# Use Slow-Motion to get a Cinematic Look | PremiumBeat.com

It is no secret that using slow motion is a cinematic resource that a lot of filmmakers have been using more and more frequently with the accessibility of it.
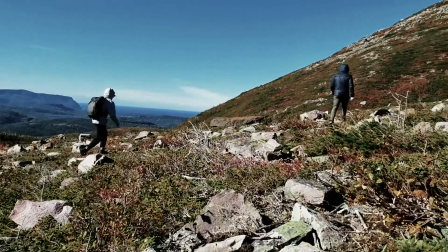But before we get into sort of talking about that resource, let's talk about what cinematic really is.
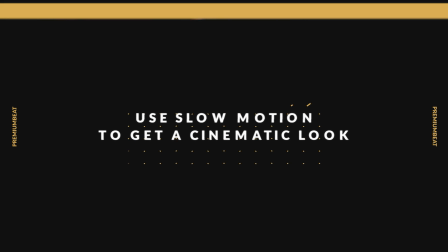To me, I believe cinematic is enhanced reality.
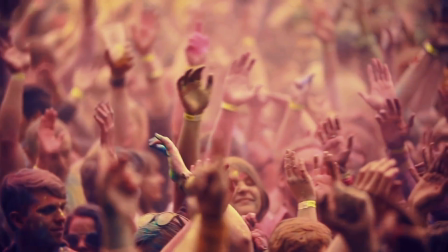It's essentially using the tools that storytellers have on their toolkit to make an audience feel something more pronounced.
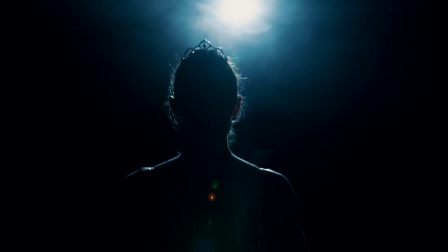It's that punchy color grade, it's that moody lighting, it's that emotional music.
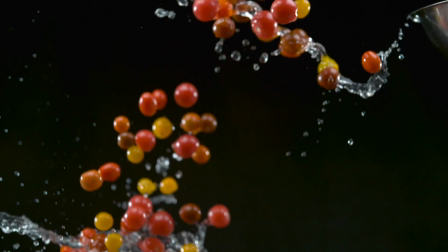And I believe using slow motion uses the exact same methods. It's injecting our visual taste buds with flavors that we just originally couldn't taste.
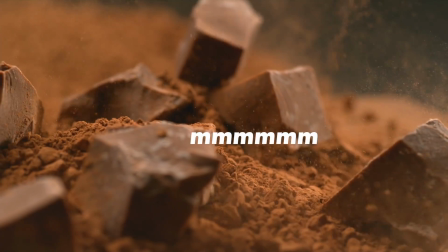It's capturing those little tiny details of water particles that our eyes can't see.
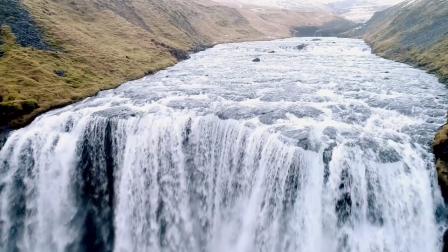It's enhancing the movement of muscles whenever you watch an action scene.
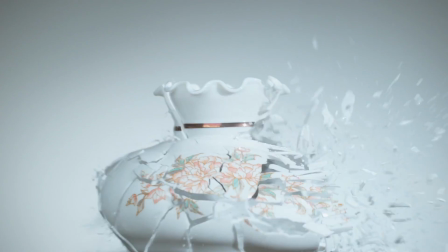It's seeing the little tiny explosion particles when something blows up. So when using this as a resource, you should keep in mind, what is it enhancing within the scene?
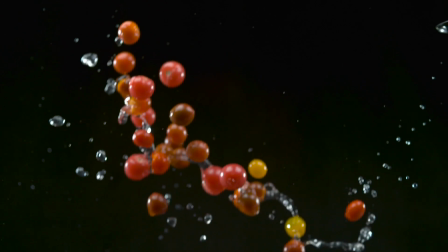If it's not enhancing something, then don't use it. So with all that being said, with all of that information, it's essentially basically saying, if it's not enhancing an emotion or driving something or teaching the audience something that they can't perceive with their eyeballs,
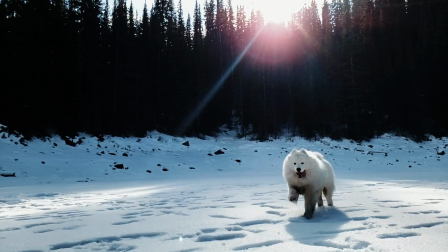then don't use it. Because if you overuse it, you lose its effect.
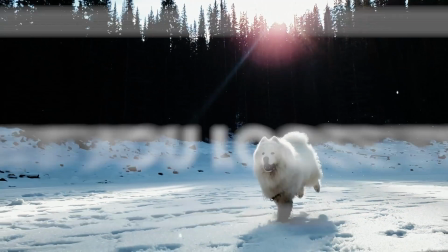So with that sort of being understood, let's move on to what frame rates you should use in order to enhance a scene.
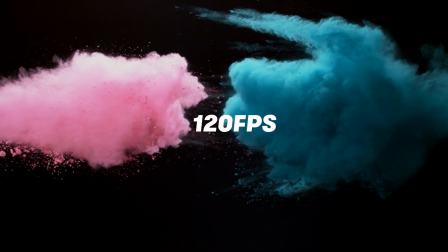There's obviously the standards, which is 60 frames, 120 frames, and then it goes all the way up to 940 frames per second. Now, while using something like phantom speed is an incredible frame rate that's super epic,
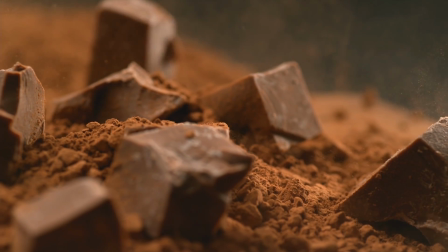first of all, not a lot of us have it accessible to us, and secondly, it's actually too slow. It's so slow that only things that look really cool are like when people get like slapped in the face or stuff is blowing up, but really,
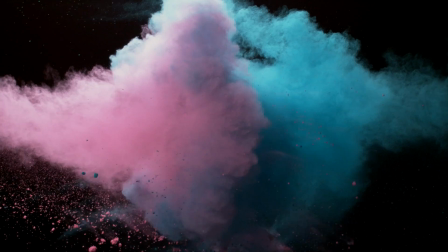you shouldn't be trying to strive towards that frame rate because it takes stuff moving super fast in order for it to actually look like anything when you're filming it. If you're just shooting something at regular speed, like for instance me talking, it's gonna look more like a photograph, like an annoying photograph that's slightly moving but not at the speed you want it to. That segues into another key point when utilizing slow motion is make sure what you're capturing is going fast. If it's anything moving slow, like for example, if you were to shoot a static shot of trees in slow motion, it's going to look more like a photograph than anything interesting. A good little hack that I use is I look at something, and if it's moving fast and it's something that I know my eyes can't perceive at the speed that it's going, I'll shoot it.
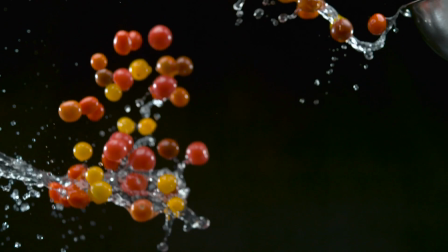So for example, I'll shoot water particles. Like if I see like water blowing up out of like between two rocks, I'll capture that in slow motion.
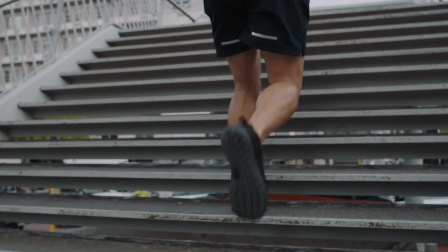If it's animals running or people running or water particles or anything in nature that I cannot capture with my eyeballs,
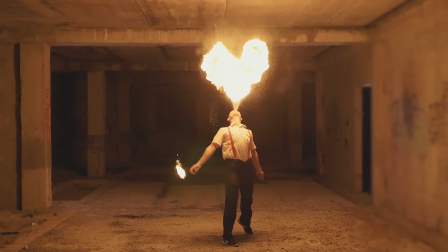then I'll film that at a slower frame rate. Think of it this way. Cameras, frame rates, and all the tools that a filmmaker has is almost like a magic wand. Whenever you point it at something, you have the ability to enhance it, to make it seem a lot cooler. So if let's say there is water shooting up between two rocks, if you put that into slow motion, all of a sudden you're creating a canvas, an image of which something that people just cannot see or perceive is now being able to be seen.
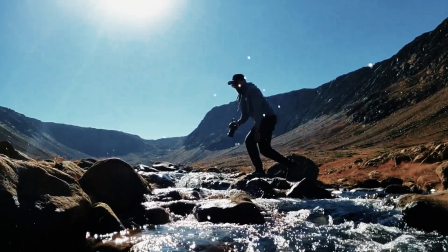That's why when we watch the little tiny water particles fly when someone's jumping over rocks, and we're like, wow, that's so cool. It's because you're showing something that exists, but adding the magic of it because it's something that we cannot perceive.
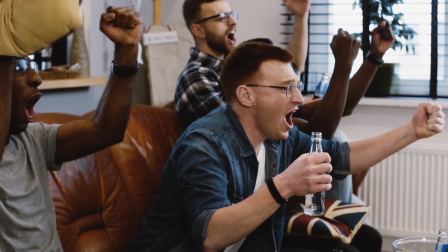Another area that I use it quite often is to stretch moments out. So let's say I'm doing like event coverage or even shooting a music video, and I see something that's very emotional, but I know it's quick-lived. I know it's gonna be a short moment. So perhaps it's someone crying or someone giving someone a hug.
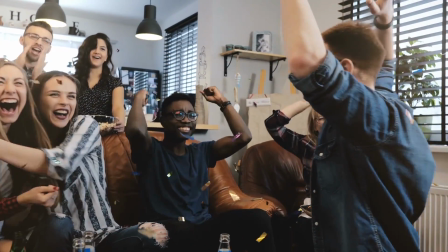I'll film that in slow motion because I know that moment will feel a lot better when I have more to work with and the audience has more to draw from.
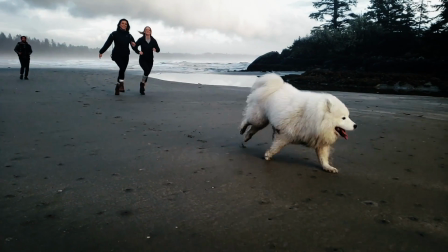The way I think about it is I watch it afterwards in my head. I know whatever I'm capturing is gonna be double, triple, or 4 times the amount of what I'm actually seeing it in reality. So when I capture something, I go to myself, I think, okay, I could watch this hug last longer than 2 seconds.